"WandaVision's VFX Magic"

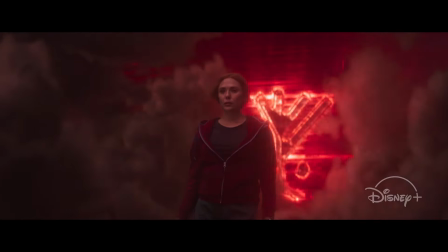[27:25]
and here she goes with the with the runes behind her looking totally badass
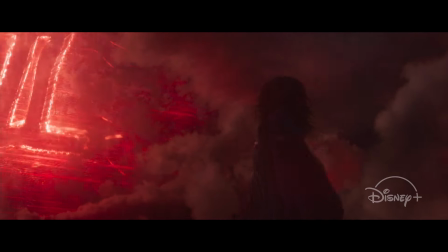[27:33]
um so yeah this is this is a moment that we that we knew had to be um you know had to be stellar because it's
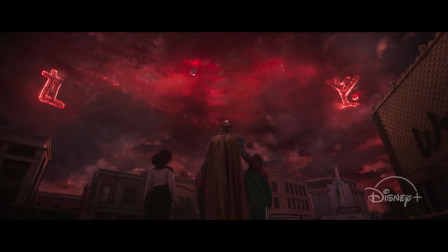[27:40]
it's the culmination of of Wanda's story in a lot of ways um again the
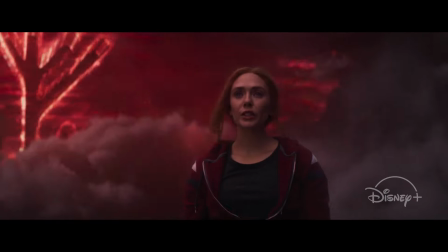[27:47]
one of the things I love about the show is these amazing action beats are then juxtaposed with very emotional
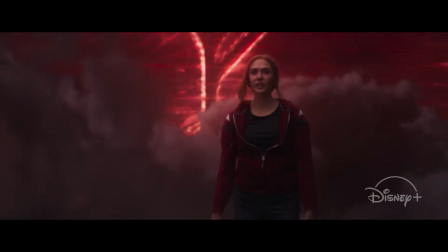[27:55]
moments that we get in the scenes that follow this with the goodbye as Wanda shuts everything down.
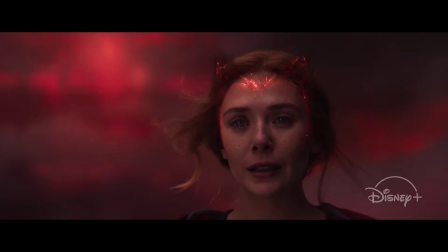[28:03]
But yeah, this is an incredible scene because it was built so much from scratch
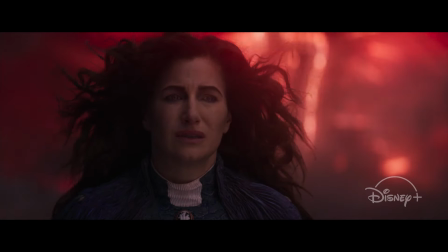[28:09]
and the team at DD, as I say, just had such a pivotal role in making it look as powerful and as cool as it does.
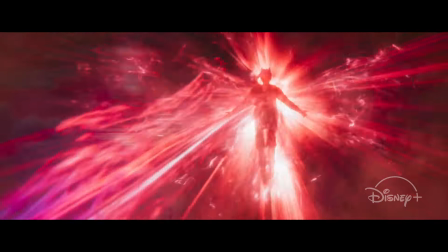[28:20]
Matt also really wanted the audience and everyone to feel like Wanda had given up
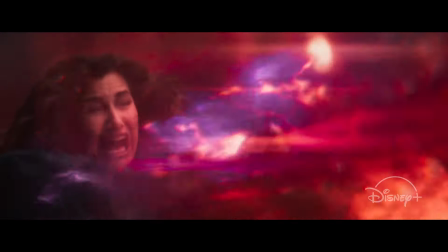[28:26]
and that she just couldn't take it anymore and she was so inconsolable
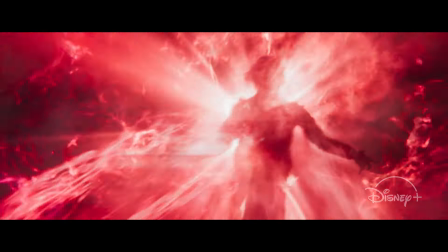[28:33]
that she had to give Agatha her power and then have the flip to this
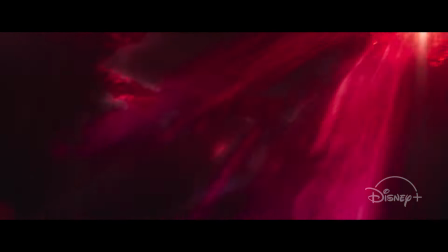[28:39]
superpower reveal was a huge emotional moment for Matt and for us
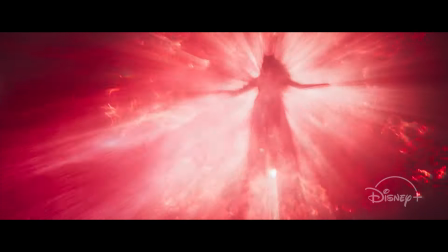[28:46]
to make sure that that translated to the audience, that it seemed like it was the end.
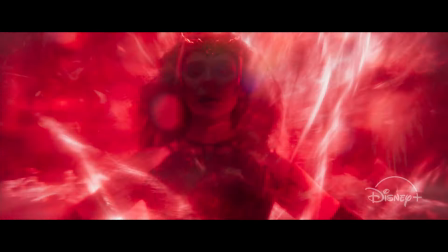[28:50]
And then we would sort of flip it on its head and have this superhero,
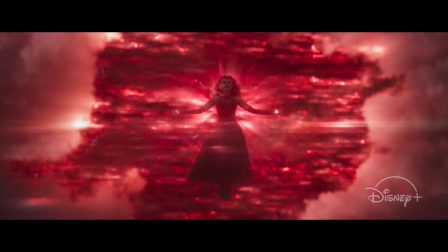[28:58]
unbelievable, glorific final shot of Wanda in the costume that every fan has been waiting for forever and ever and ever.
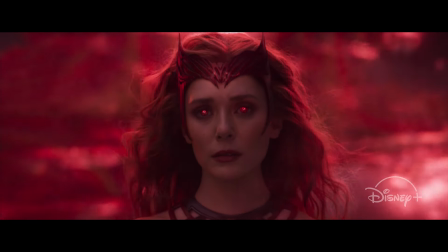[29:08]
So he had that crescendo in his mind the whole time And really helped us see that vision and made sure that this was as lyrical was a word he used often. He wanted some of these scenes to be really lyrical and to take their time and to sing when they were finished. The emotion in the final scenes of WandaVision were actually a North Star for us. and that we knew that we couldn't be distracting to Wanda's story, which is about her grief and about her family. And so all of our visual effects had to support that story. If we made any moment too big or too convoluted, then suddenly we weren't paying attention to Wanda. We were paying attention to the visual effects and it just didn't work. So it ended up being a thing that helped guide us to make sure that the scenes were as dramatic as possible and just supported. and to that point um we knew that we had to create an effect in the goodbye moment when um when vision leaves wonder in in the final um episode of the series um that was beautiful and the team at ilm did a did a phenomenal job of bringing that together um but that wasn't distracting and didn't detract in any way from the the amazing powerful beat that the that the writers and Matt had put together. One interesting point about that scene is that as we were building vision and we'd done the whole show of creating vision in different ages and different environments and different scenarios, really when we had the whole world disintegrating around him and this choreography of this kind of ultimate crescendo of grief and pathos, we made sure that we kept Paul's eyes because as we rotate around Vision and you can see him looking into Wanda's eyes. It's Paul's performance that's really there that sells it and underlines all of the power in that moment. So that was an incredible example of how Paul's performance really sold everything that we built around it. The majority of our final episode was shot in additional photography.